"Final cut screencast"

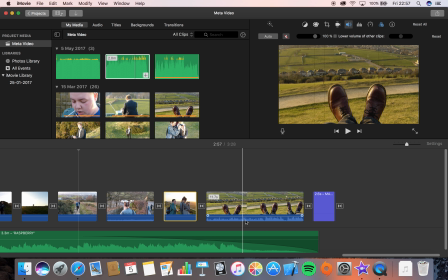And then for this bit, I did it as an artistic intent, so I remembered the conversation that me and my friend were having whilst I was filming this footage, and I thought it was pretty funny,
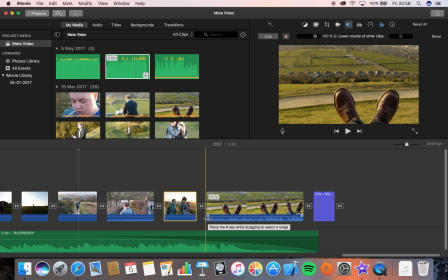and that because the style of music is indie, I thought it was quite amusing that we were actually talking about how to be indie. So I left it in, and some of my favourite music videos have sort of like comical after bits.
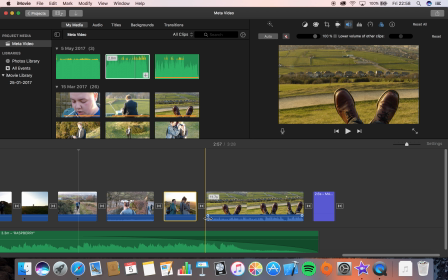So like once the music video's ended, there'll be just some chatter or like bleed through the mics that the editors just decided to leave in, and just gives it like a really nice homemade feel, and sort of, it's not too serious, like it's not trimmed to a bone, yeah.
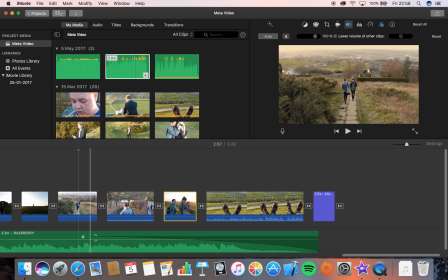And to do the fade out for the music is really simple. You simply have this control here, and it applies a nice gentle fade out.
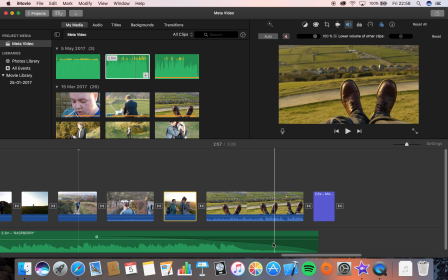So all the bits that's highlighted in the dark shows the volume drop off. So I just moved this of where you could hear the conversation starting more, and then the music slowly fade away.
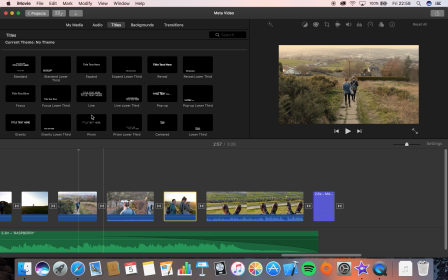For the title bits, I used just the standard titles here and here.
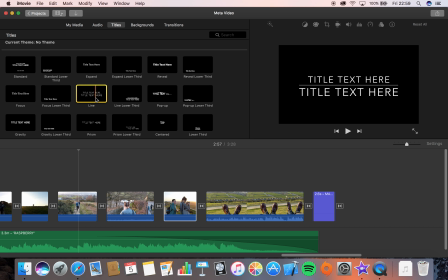I went for these because they just remind me of the band Catfish and the Bottlemen, and they're an indie band, so it just suited the whole aesthetic, really. and that is iMovie.
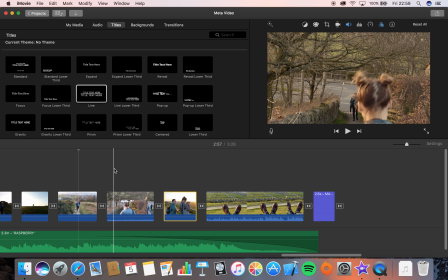Done.